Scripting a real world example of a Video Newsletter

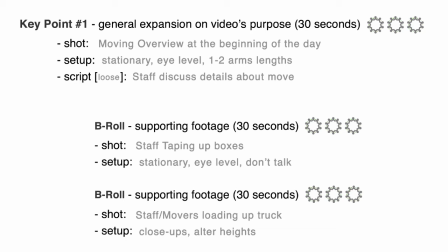(4:14)
When filming, some people have the nasty habit of sporadically narrating over the footage, which can nip you in the butt later while editing.
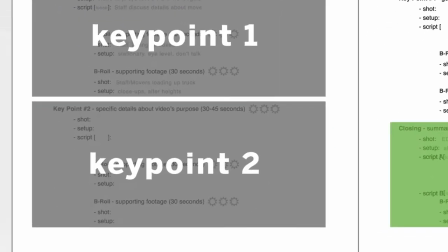(4:21)
For the next key point, we want to get some testimony from the staff about how the move will impact them personally.
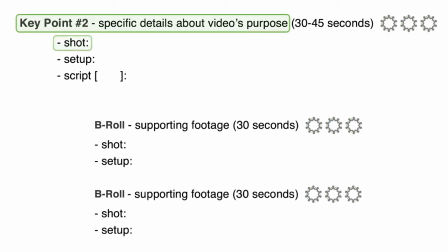(4:27)
So the shot will be of a staff member providing testimony as they pack. The setup will be a stationary shot from about 1 to 2 arm lengths away at eye level because it's the most personal. And since we want to hear their testimony, we're going to avoid noisy areas when filming.
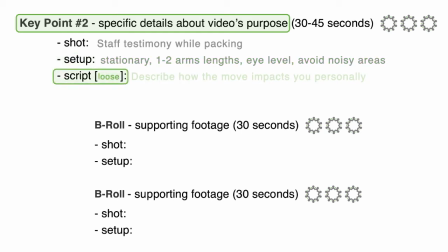(4:43)
As with most testimony, we're going to use a loose script and just ask them to briefly describe how the move impacts them personally. The supporting footage for these testimonials will be some B-roll of the outside of the new office.
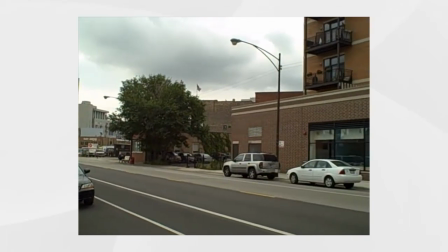(4:55)
This will be very nice to use in a voiceover so we can cut to shots of the new building while the staff is talking about what it means to them.
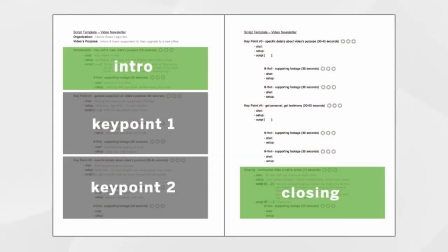(5:03)
And there we have it, A customized script for a video newsletter. As we mentioned earlier, you don't have to fill in every single part of our script.
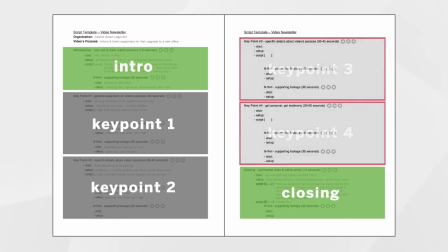(5:11)
It's merely a template, so adapt it as you see fit. You'll also notice that in this particular video that we ended up using a fairly loose script.
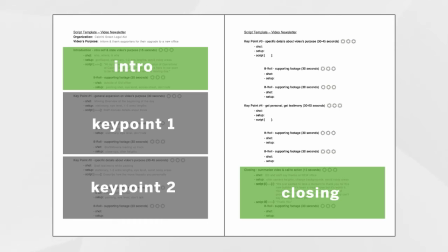(5:19)
When you begin producing a number of web videos, you'll find that most of them end up being scripted word for word.
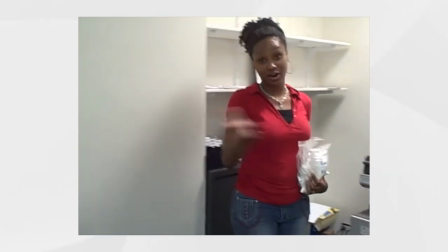(5:25)
So when you have a casual subject like a video newsletter relating to a moving day,
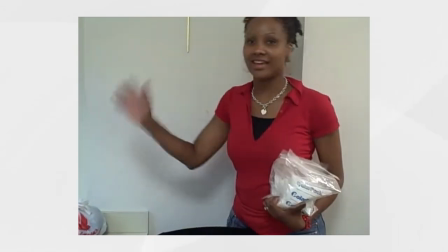(5:29)
it's nice to use a loose script, which lets a little more of your staff and volunteers' personality shine through.
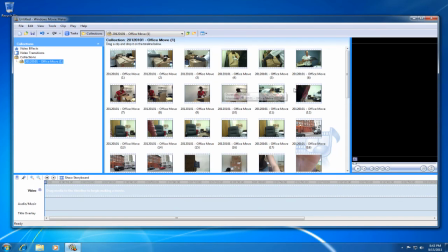(5:36)
In the next section, we'll take the actual footage captured while filming using this script and prepare it to be edited in Windows Movie Maker.